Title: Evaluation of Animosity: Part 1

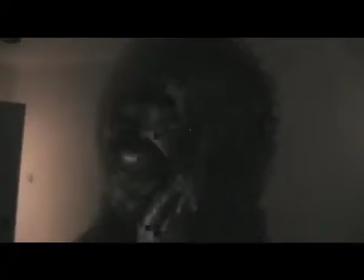I noticed that Insidious had a final scare at the end of their trailer, so this is why I chose to place my killer there.
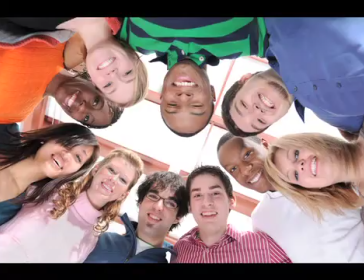The target audience of my trailer is teenagers to young adults. This is the same age rating as the three analysed trailers.
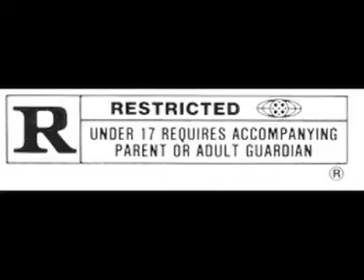The certification of The Resident and Saw 6 is rated R, and Insidious is rated PG-13. I chose rated R as my certification as there is blood and gore within the film.
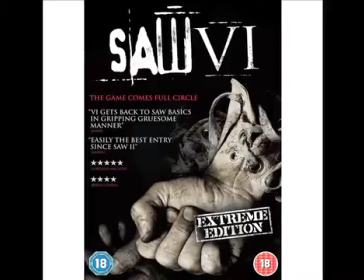Saw 6 has these characteristics, so I selected the same age rating.
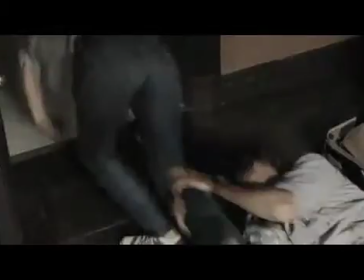In the Resident trailer, you see a lot of the villain chasing the victim down, with a two-shot showing them both in the frame.
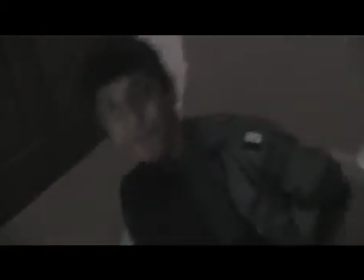I have challenged this by leaning towards the handheld approach, whereby the camera shots in the first-person perspective as the killer.
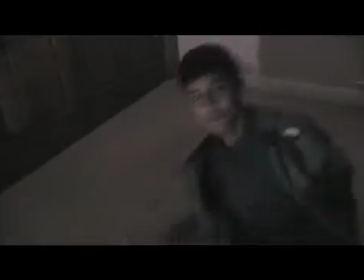The stereotypical victim
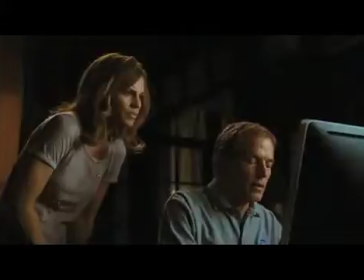in horror films is a white American woman, and this is seen in the Resident and Saw 6 trailers.
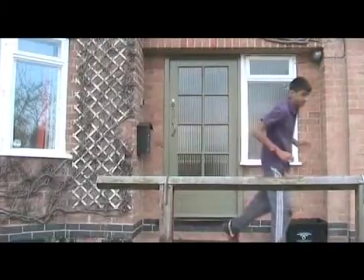I have gone against this convention and created a counter-type by having an Asian male as the main character and victim. I have used a male victim as I didn't have access to the stereotypical white American female.
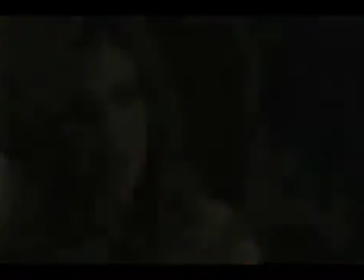Within all three trailers that I've analysed, I saw that they all had a montage edit near the end.
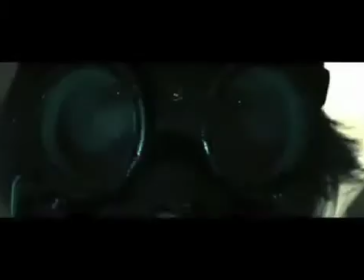I have used this convention within my trailer because it draws the audience in, making them want to see what happens next within each shot.
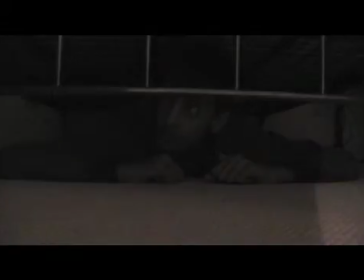A lot of enigma is created for the audience, which leaves them in anticipation.
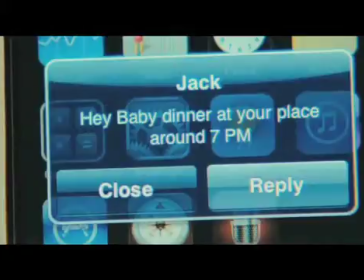In the Resident trailer, they have used a sound effect in the form of a text message on the protagonist's phone.
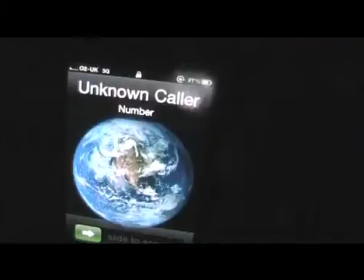I have used this convention within my trailer when my victim receives a phone call from an unknown person. This makes the film more realistic, as the audience may have been in the same situation themselves.
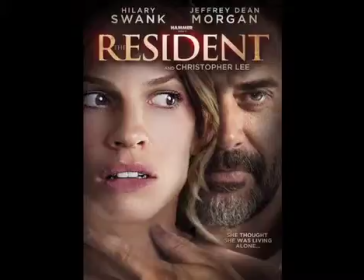The Resident trailer has also used non-diegetic narration, which helps to deliver the narrative of the film to the audience.
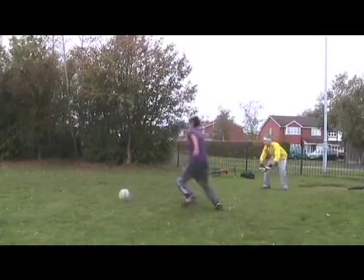I have used this convention by also having narration over the top of the equilibrium so the audience understands part of the plot.
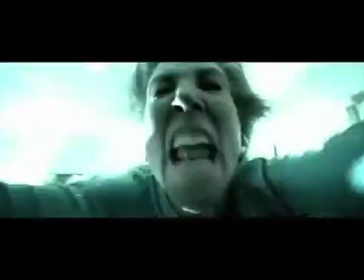During the montage edit of the Insidious trailer, there was a non-diegetic soundtrack in the background which rapidly increased.
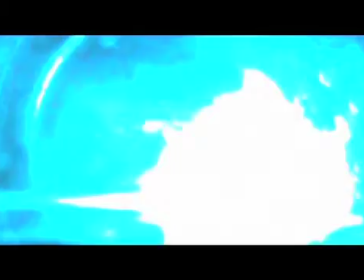I conformed to this convention by using a soundtrack which helped to create a tense atmosphere.
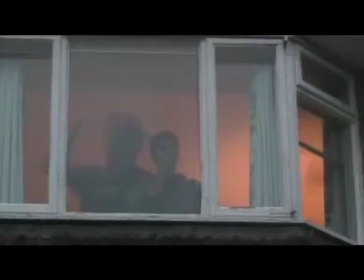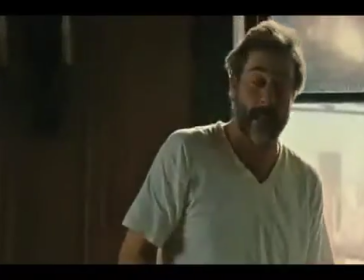In all three trailers that I analysed, dialogue was also used.
Got a rental here? You're looking at it. Wait, what's the catch?
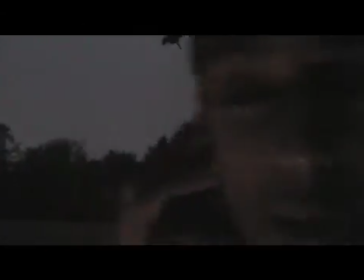I followed this convention by using dialogue which helped to deliver the narrative to the audience,
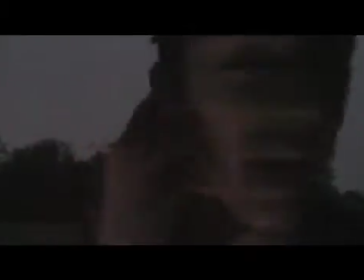as well as create an enigma, for example when the victim was on the phone.
You're next.
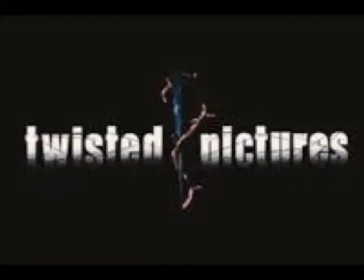Who is this?
The institutions that I've used within my media product are Twisted Pictures and Lionsgate.
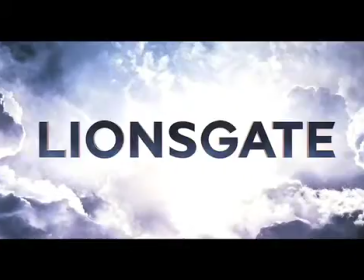I recognise that Saw 6 had these institutions, so I have conformed to their convention by using the same, as both are genres of slashers.
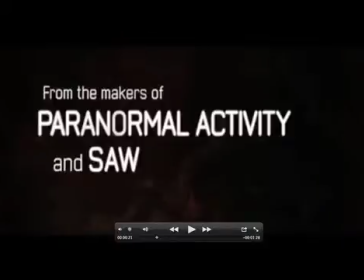When I textual analysed the Insidious trailer, I noticed that they had an intertitle that said "From the makers of Paranormal Activity" and Saw.
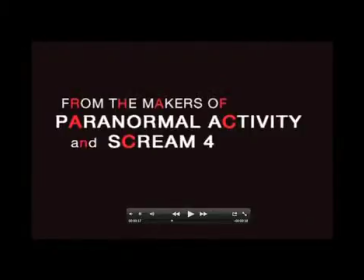I have developed this convention by creating a similar caption which says "From the makers of Paranormal Activity" and Scream 4.
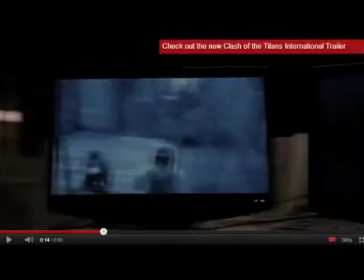On the Saw 6 trailer, there is a shot of the TV showing a first-person perspective looking at what seems to be the victim in an unknown location.
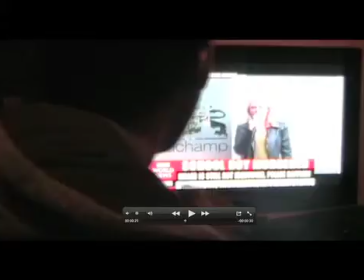I have conformed to this by having my victim watching the news to find out a killer is on the loose. However, I have developed this by filming it from an over-the-shoulder perspective.
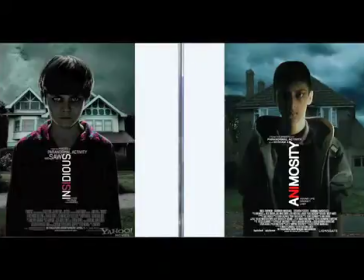On my horror poster, I have followed the conventions of the Insidious poster by having the main character in front of a scary isolated house and writing the film title 90 degrees anti-clockwise.